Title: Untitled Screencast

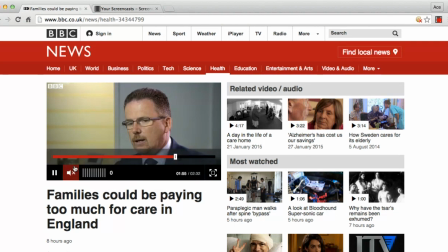Shows he's an expert, he knows what's going on. Now, another question. How is the website consistent with the opening sequence or news package? Well, I'd say the website is consistent as,
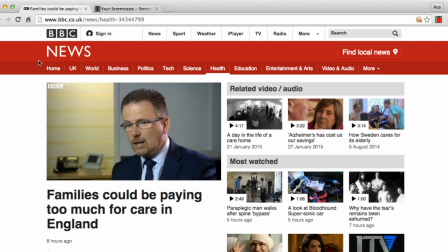the logo at the top here is also in the top left-hand corner of the news package. So this, allows everyone who watches this video, no matter where this video is being shared, whether it will be Facebook,
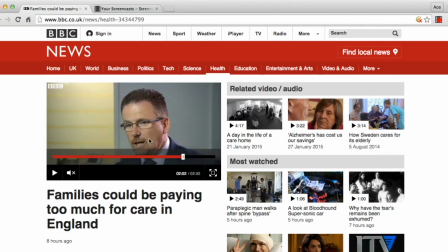email, Twitter, anywhere else, you will know it's from the BBC because of this watermark on top of the video, which also is good for copyright. It stops people from copying the video, using it as their own, using it from their own, to put on their own news package.
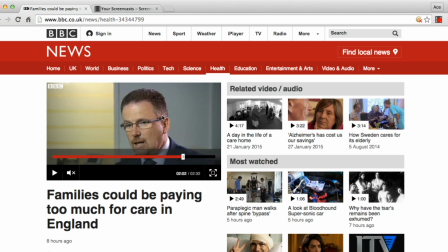It's so in that way it's consistent. Quite simple.
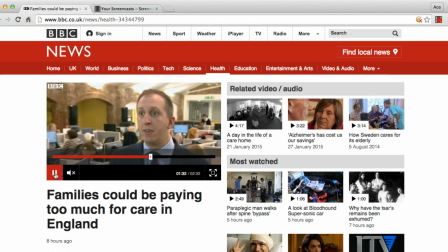The colours are once again simple, as you see here when the experts are speaking. There is the text used is also black and white,
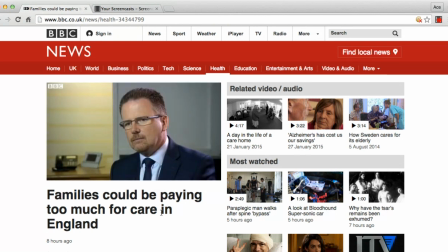just like the logo, which also is simple black and white. It doesn't draw your attention away. You can focus clearly on the story and the subject of the video. So that's basically everything I have to say about BBC mainstream news. Thank you.